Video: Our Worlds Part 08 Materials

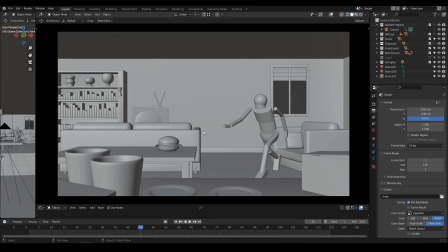Hello everyone and welcome back. In this part we are gonna take the scene we've worked on so far, the man with the hamburger,
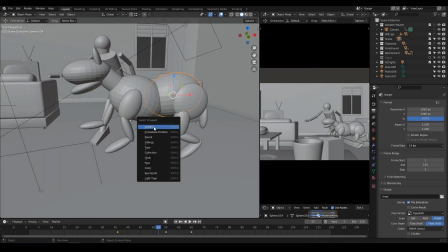and the goal of today's video is to add the materials. Okay? So first of all, what I'm gonna do is remove the dog and the elements that are
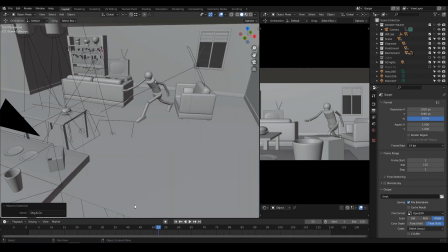blown away, just because this is an animation part.
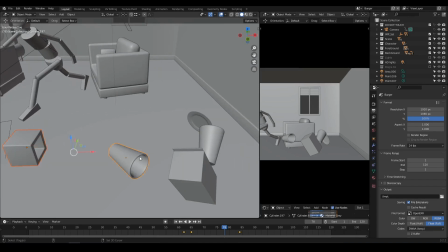And because we haven't seen that yet, it's not very well done.
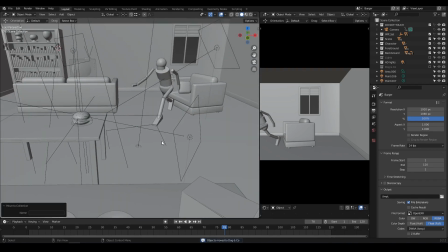So I prefer to remove that, to remove the attention from those elements that are not totally finished.
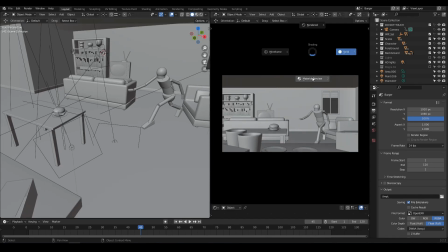Okay? Not that everything is finished, but I want to remove the distraction.
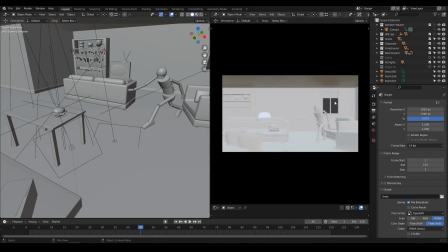Okay. So remember, we're gonna use cycles in the end for the final project.
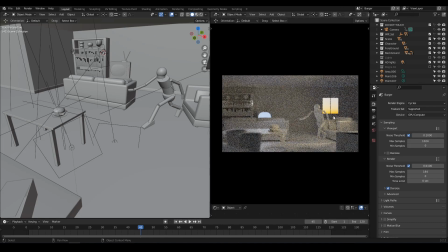But for the materials, not to be influenced by the lighting, we're gonna use the material preview mode.
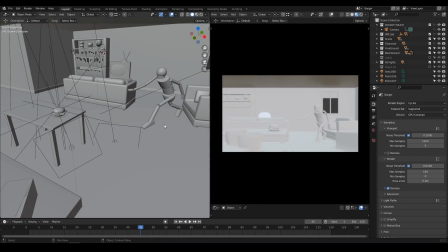Okay. So first, I want to start with the couch. So remember, almost every object used the same material so far.
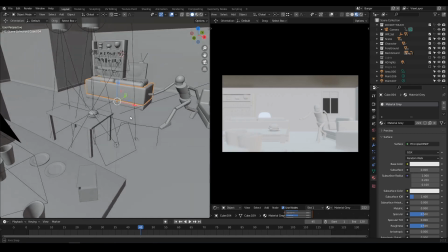So I'm gonna create a new one and call it couch
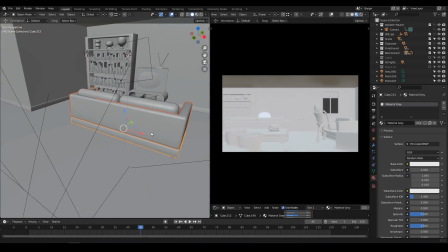and assign it to every element of this object. What I thought about later, which is a good practice, is not to name the material couch, but really what the material is,
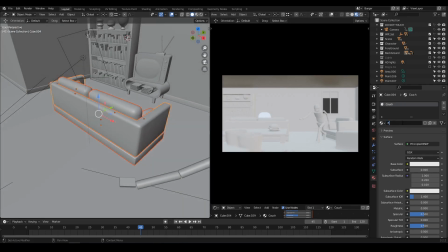because if you want to use it on something else, well, the other object will have a material which is named couch, even if the other object is something like a carpet. Okay?
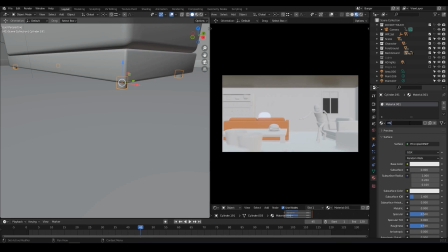So next, I'm gonna add a metal material, and I think I'm gonna switch to material preview here as well,
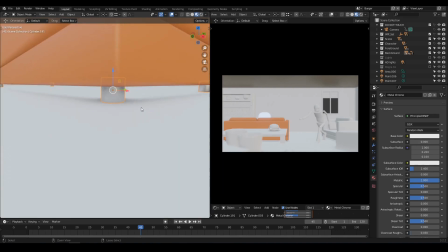just to make sure I can see what the influence of my settings is. Okay, now it's time to move to this, the magazines,
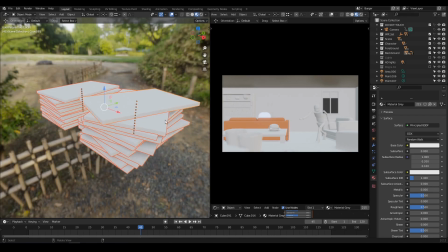and although they would look better with some kind of different color for each of them,
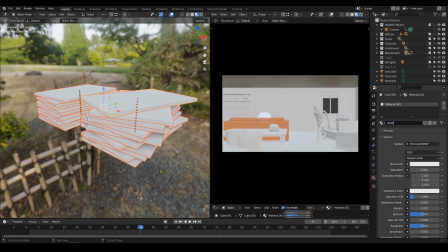I really want it to only use simple materials for this scene, just so that, again, I want to let you know that if you're a beginner,
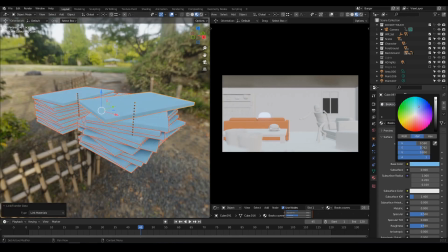you can still follow along and do something that is looking good. Okay?
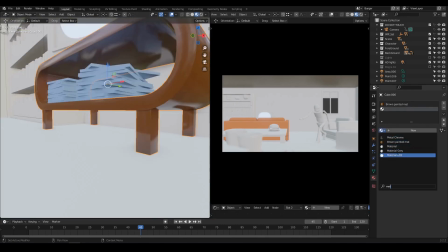So now it's time for us to move to this kind of TV shelf,
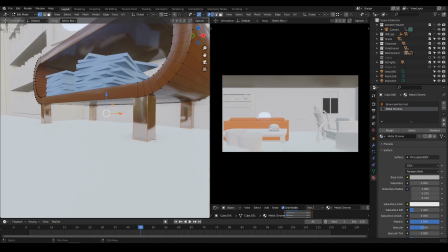okay, made out of wood and metal. And now it's time also for the TV.
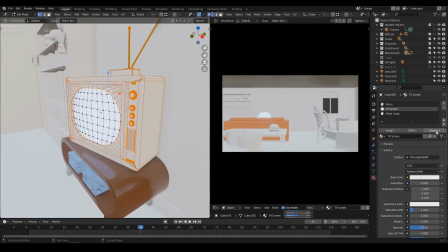So it's also made out of wood, but I chose to do another kind of wood,
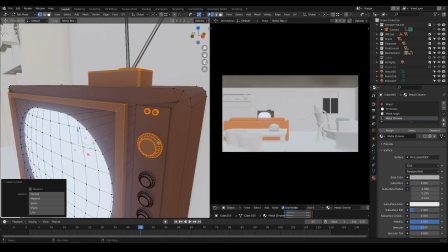like a different color, so that it's not exactly the same. And of course, all the other parts will be something like metal.
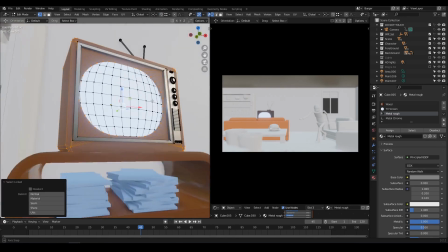And because the front view was just one single flat element,
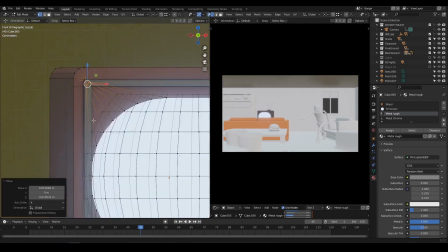I had to cut through it to make sure I can assign a metallic
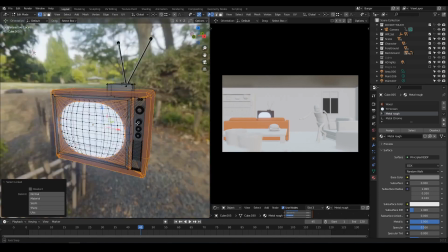material in the parts around the screen as well.
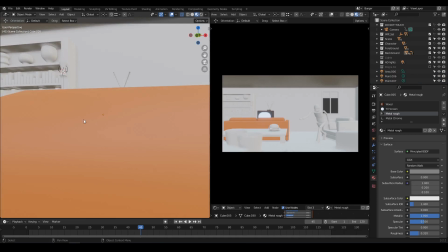Okay, now I'm doing almost the same for the bookshelf.
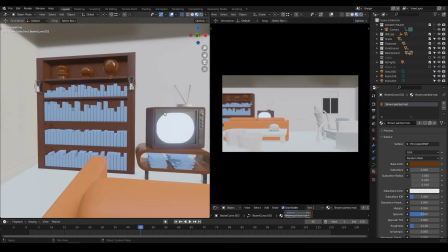Okay, same simple colors and simple materials.
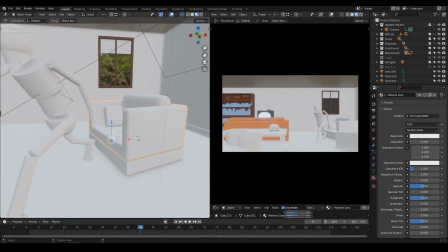Moving on to the windows, this seat will be exactly the same as the couch, and
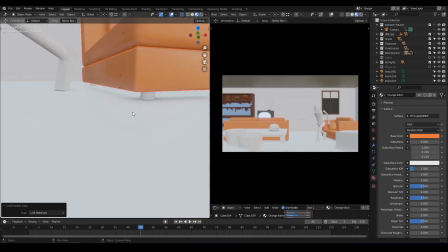just for simplicity's sake, I'm kinda reusing the same kind of set of materials.
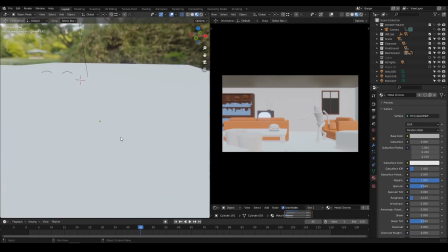First of all, because it is easier, but then, most importantly,
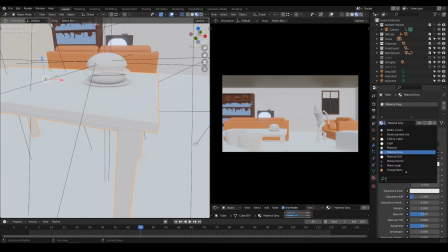because it will add some kind of cohesion to the scene.
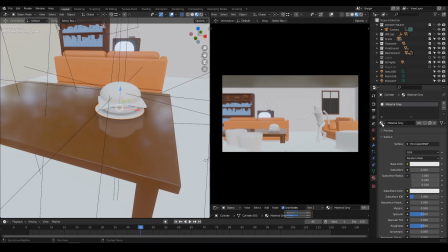Okay, having the same kind of wood, the same kind of colors will help to make the scene more readable.